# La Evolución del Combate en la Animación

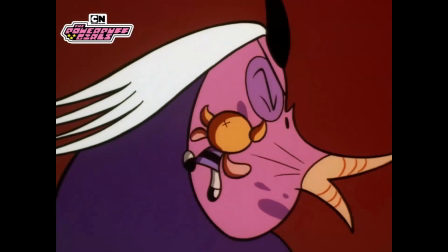Vuelven también los cortes, la aceleración de frames y el uso en general del motor de animación que poseía Cartoon Network en ese momento.
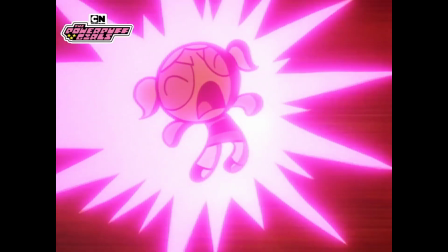Esto les deja capturar este sentimiento de supergolpes.
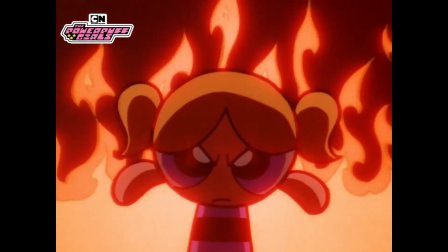Hay freeze frames y moving backgrounds, así como trabajo de una cámara excelente a la hora de posicionar a la audiencia dentro de la acción,
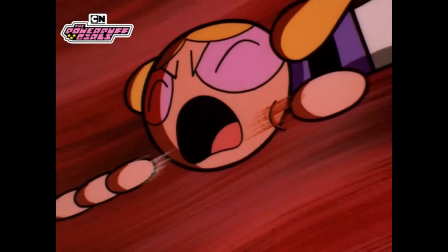siendo una gran ventaja directa que tiene la animación sobre live action. En 1999, Naruto se ha convertido en un clásico en cuanto a confrontaciones.
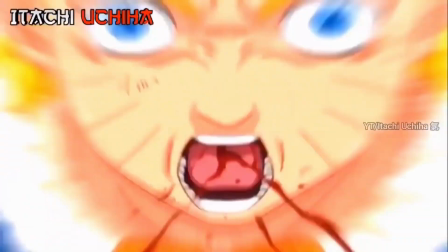Aprendiendo de animes y mangas anteriores para su adaptación del manga al anime, utiliza todas las técnicas explicadas anteriormente de manera magistral.
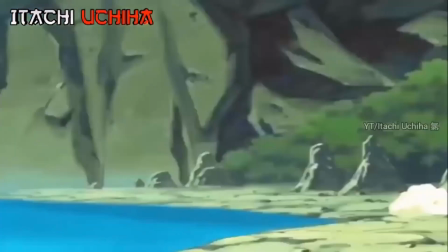Impact frames, blur frames, slow motion, jugar con el entorno, camera panning, además de añadir su toque de hacer setup y payoff emocional.
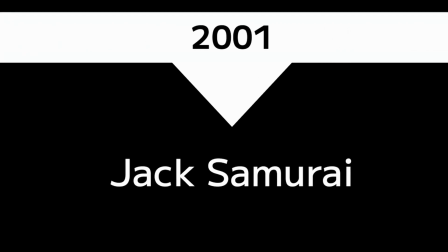En 2001, cabe destacar que Cartoon Network, con Samurai Jack, quería llegar a un sitio distinto.
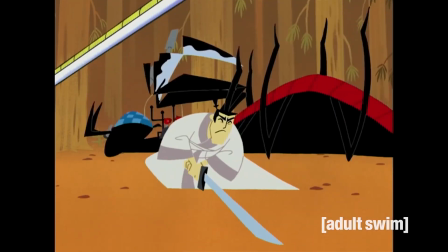Mientras que las Powerpuff Girls seguían teniendo un aire feliz y más alegre, Samurai Jack da un giro a lo serio.
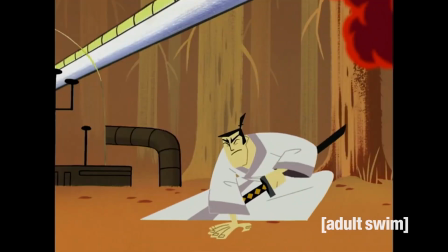Cada momento es cuestión de vida o muerte, cuando empiezan a volar los espadazos de Jack.
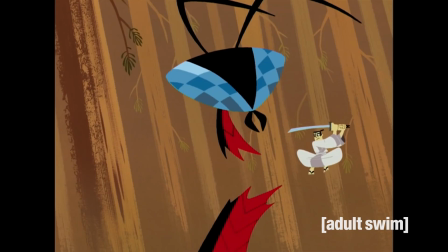Lo que hay que resaltar de esta serie es que se opta por dominar una técnica en vez de usar todas y mezclarlas, como hizo por ejemplo Naruto.
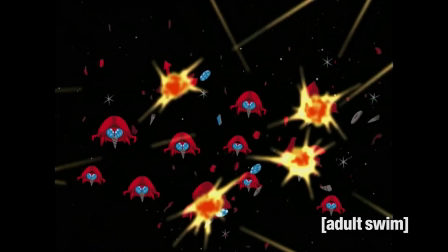En este caso, usaron la velocidad, resaltando lo rápido que van los golpes de Jack,
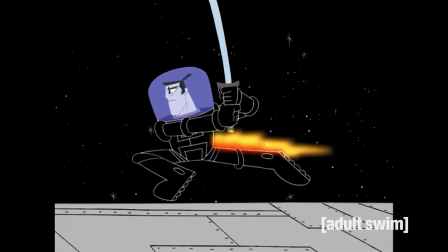con saltos de frame y blur frames, convirtiéndose en el aspecto más destacable.
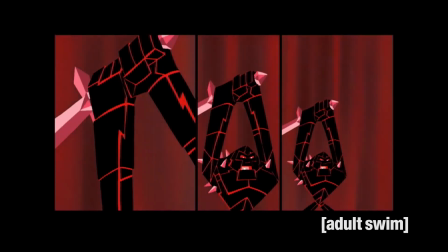Si se ha notado una gran falta de 3D en el apartado de acción es porque la había.
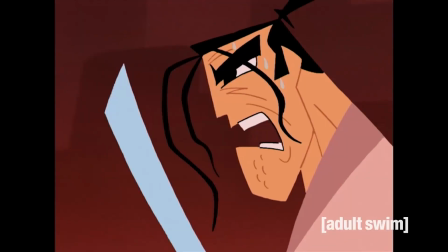Nadie se sentía cómodo aún con la animación 3D y menos con hacer secuencias de acción.
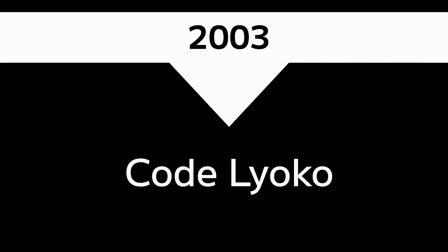En 2003, uno de los atrevidos fue Código Lyoko, que, sin dejar atrás el 2D,
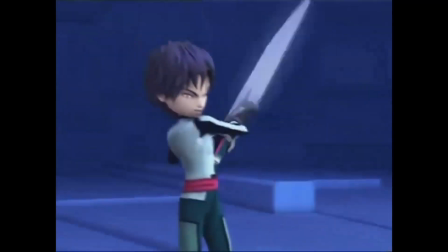para la mayoría de sus escenas de acción usaban el 3D, que ocurre en un mundo digital aparte del mundo real de los protagonistas.
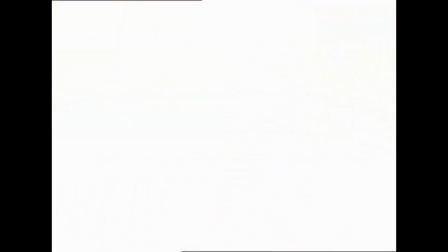Al ser un campo relativamente nuevo, usaron un número de técnicas limitados,
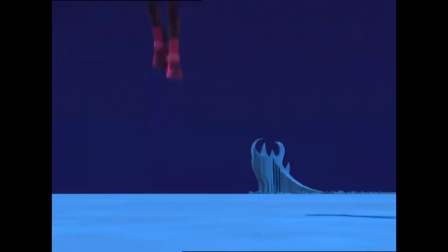específicamente el panning y el framing de las escenas que se hicieron clave para resaltar la acción,
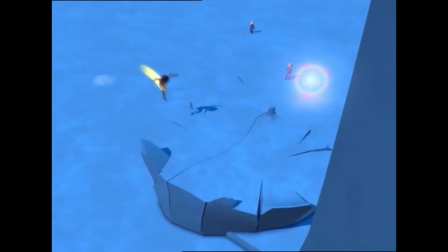ya que la animación como tal se basaba en hacer que los personajes hicieran acrobacias hasta dar en un punto débil específico de los enemigos.
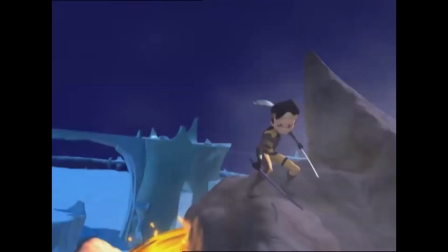Esto les permitía hacer que sus animaciones 3D se veían algo rústicas y cortadas y la hacían sentirse dinámica.
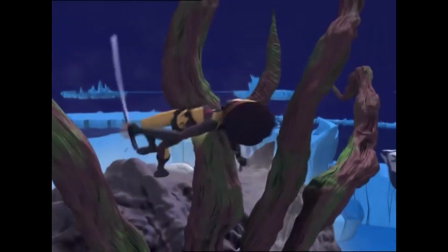También trabajaron muy cuidadosamente la cámara, los zoom-ins y los cortes entre golpes.
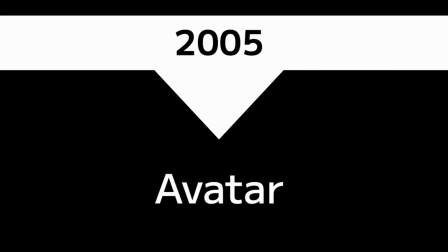En 2005, Avatar hace su propuesta de combate, su propia visión de un mundo fantástico,
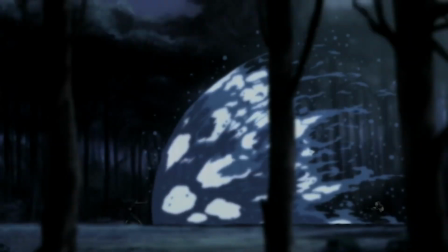y en vez de inventarse la mayoría del combate y basarse en algo para darle la lógica,
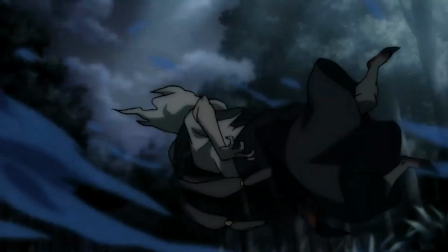los movimientos de los personajes en combate retoman y dominan el basarse en artes marciales.
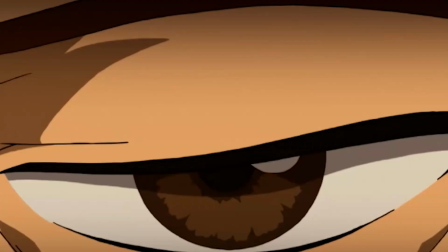Los maestros de los cuatro elementos y sus movimientos se basan en artes marciales distintas que hacen juego con el elemento correspondiente.
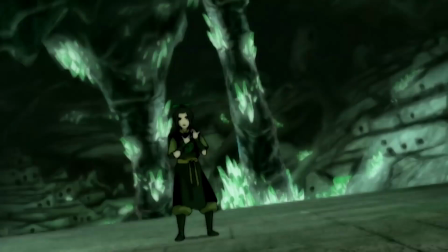Gracias a esto, las peleas se sienten más reales aún estando en un mundo fantástico con gente que tiene la habilidad de controlar estos elementos.
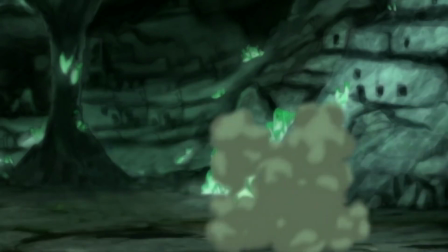El trabajo de cámara se convierte en la fuente principal de transmisión de la fuerza, con un movimiento errático cuando impactan los golpes,
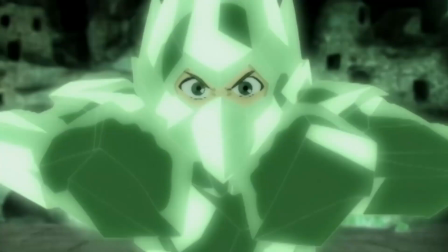el slow motion para resaltar los momentos clave y el control de tiempo y blur frames se hacen servir dependiendo del setup emocional.
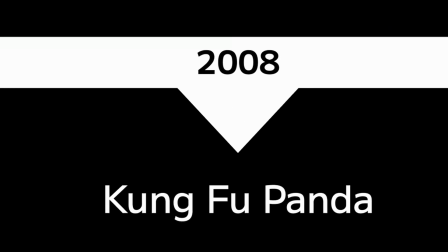En 2008, Kung Fu Panda define los estándares de 3D en cuanto a combate animado.
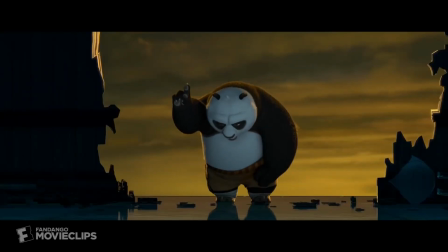Es un combate basado en artes marciales, pero además es creativo, como con su cast de personajes, que son todos animales con distintas formas.
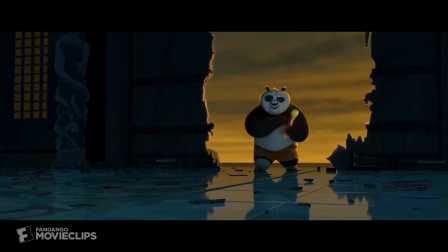El combate pudo hacerse muy creativo, con las técnicas de zooming, panning y slow motion como gran enfoque para los impactos.
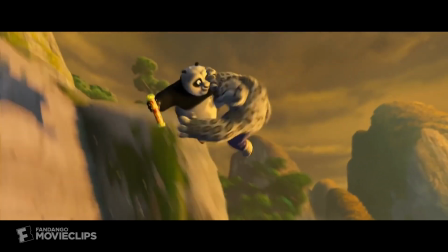El trabajo de cámara también es una gran ayuda para seguir las escenas de acción a gran escala.
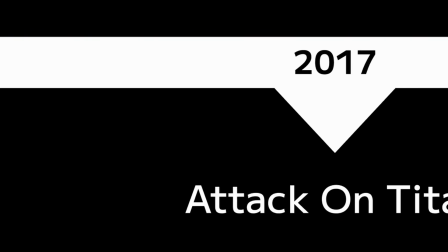En 2017, Attack on Titan hace el boom.
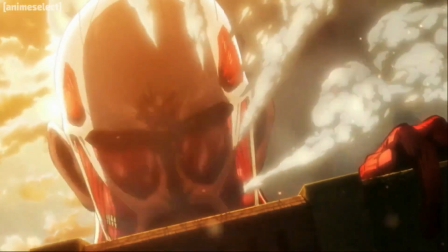Las secuencias de Attack on Titan son siempre muy ágiles de parte de los humanos que pelean contra los titanes, y los retos están siempre los más altos que pueden estar.
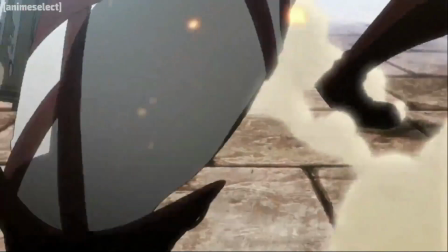Cada error humano cuesta una vida. El enfoque es en la velocidad y agilidad, cosa que la cámara y las líneas de acción nos deja claro.
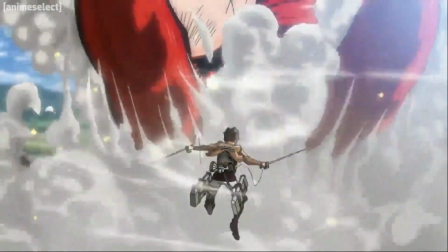Más adelante, cuando el personaje principal obtiene acceso a convertirse él mismo en un gigante, cambiamos totalmente de paradigma.
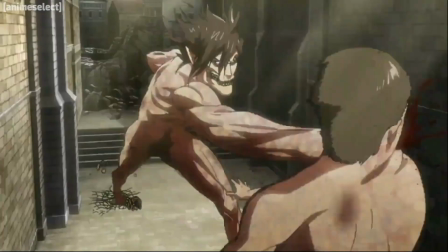Las peleas de gigantes son impactantes, fuertes, donde un error no es la muerte, pero sí una desventaja.
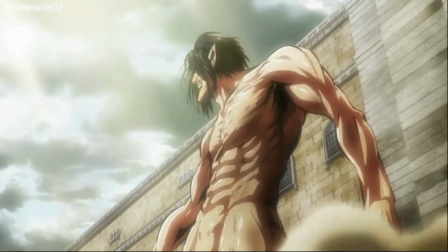Esto puede verse como un enfoque distinto al apartado de artes marciales y peleas de superentidades, usando sus poderes para obtener ventajas.